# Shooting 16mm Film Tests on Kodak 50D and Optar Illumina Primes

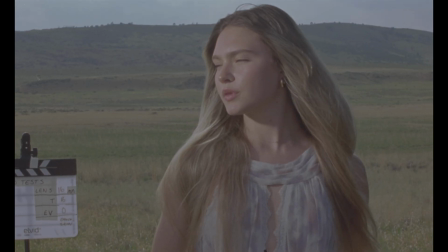[0:00]
Hey guys, welcome back to another video.
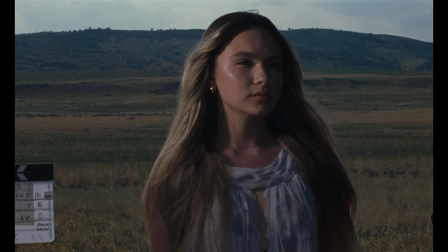[0:02]
I'm going to be sharing some quick tests I did in preparation for a 16mm music video out in Joshua Tree,
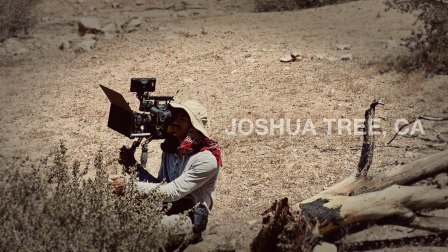[0:09]
California, which I'll be sharing about in more detail later, probably in a future video.
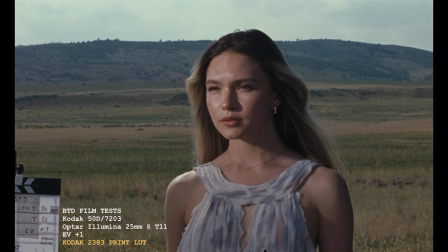[0:14]
In these tests, I was primarily looking at contrast ratios. I had a target contrast ratio of 4:1 in terms of stops.
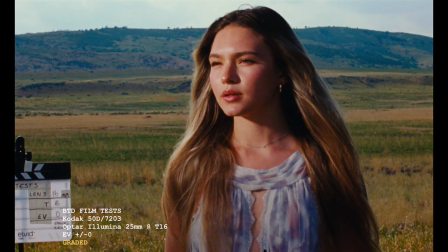[0:22]
I wanted an unnaturally high contrast to enhance the surrealistic nature of the music video that we were shooting.
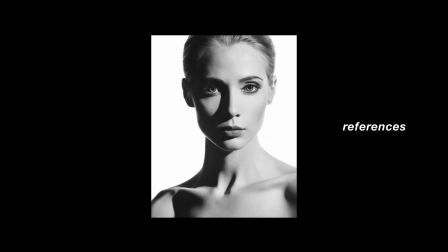[0:30]
And looking for a reference to this, the examples I found were predominantly studio black and white images.
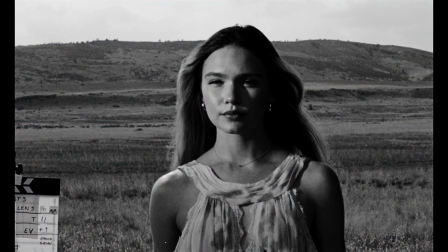[0:38]
Even though these tests are in color, pulling down the saturation, you can see they look pretty close to the references in terms of contrast.
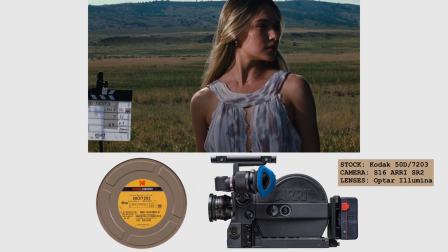[0:46]
We shot Kodak 50D on my Arri SR2 with Optar Illumina Primes,
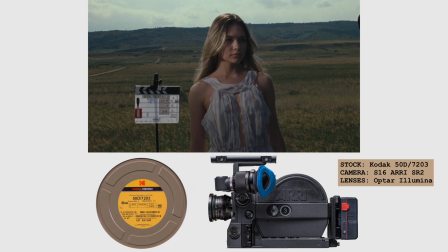[0:52]
stopped between T8 and T16, which is the minimum for those lenses.
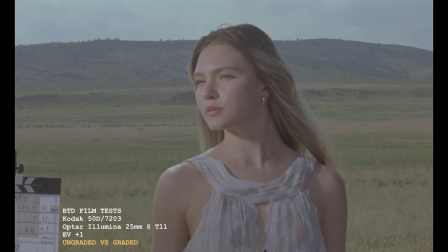[0:58]
All of the shots with our model Anita standing in are exposed for her skin,
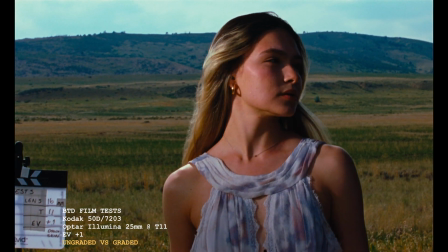[1:02]
and the landscapes are exposed for the shadow portion of the background, I believe.
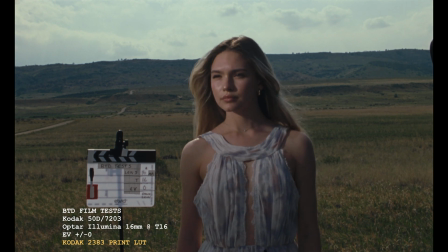[1:07]
We shot these with the sun pretty high in the sky, so it was slightly backlit.
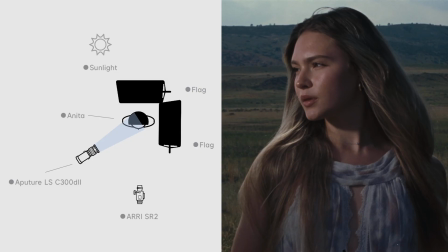[1:13]
So we used a topper to cut the
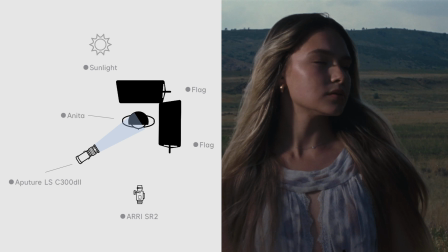[1:17]
overhead light and a flag on the left side of her face, camera right.
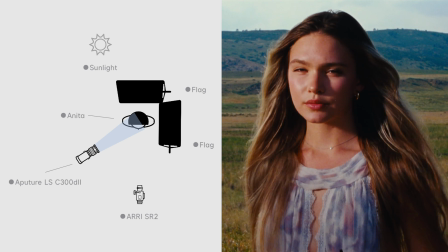[1:22]
We used an aperture 300D with a Fresnel to expose the right side of her face, further increasing the shape.
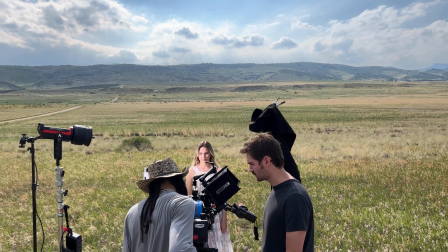[1:29]
To get the contrast ratio, we had to walk the light in pretty close. What we're doing here is utilizing the inverse square law.
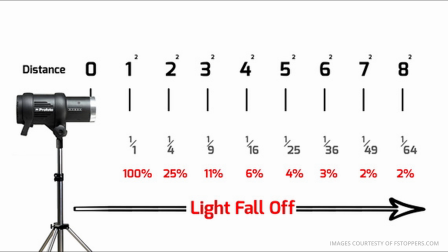[1:37]
It's pretty obvious once you use it in practice, but the closer the light to the subject,
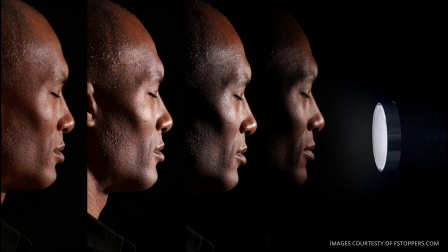[1:41]
the greater the contrast between the light and the shadow portion will be.
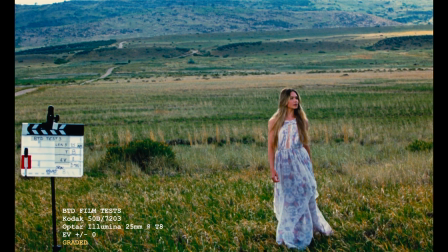[1:47]
On the wider shots, we had to move everything back, so naturally we lost some of our contrast in those.
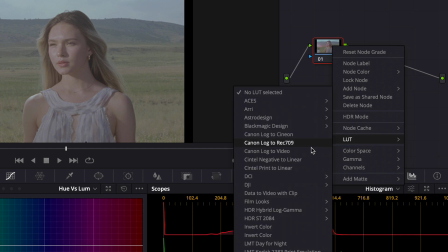[1:54]
So bringing these into Resolve, I might just apply a quick Kodak print LUT under the film looks.
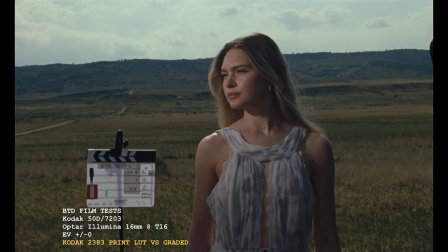[2:04]
And for the graded looks, I started with the print LUT and then tweaked some things like saturation and contrast, little sharpening.
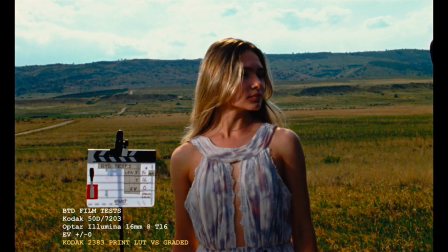[2:11]
But for the most part, that's about it.
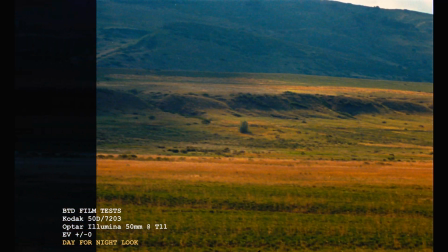[2:14]
We do have a day for night look that we played around with, something that we were considering for the music video.
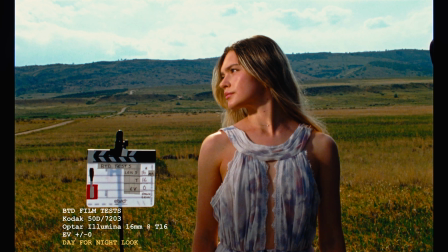[2:21]
And so that's what you see here, this day for night look, which is just a sky replacement,
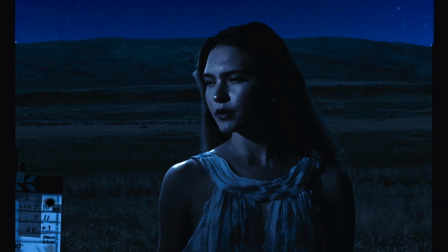[2:27]
compositing in a image of the stars along with a film grain layer, just to kind of blend that in a little bit better.
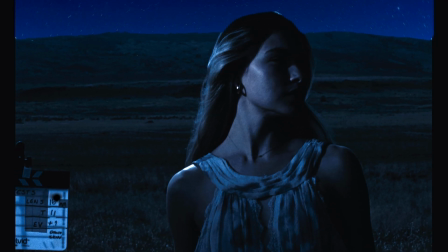[2:33]
And an overall adjustment in the image, bringing the exposure way down, cranking down on the shadows,
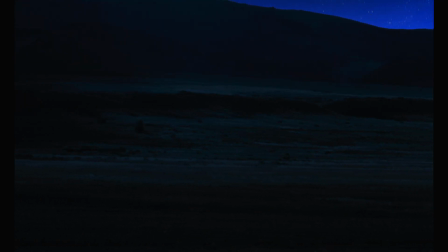[2:40]
a color temperature shift to really bring in the blue, and then pulling down the saturation, and that's what got us that look.
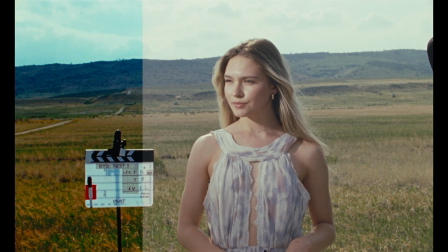[2:46]
Alright guys, that's going to be about it for this video. If you found this helpful or useful, please like and subscribe.
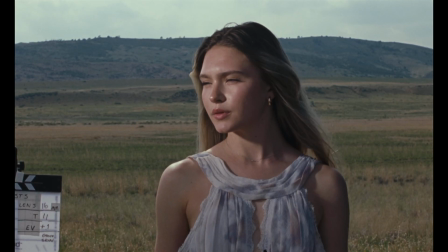[2:53]
Comment any questions you have and I'll make sure to get to those. But that's going to wrap this one up, guys.
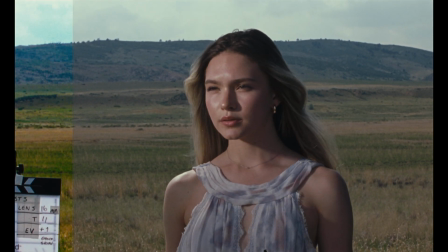[2:58]
We'll see you next time. Peace.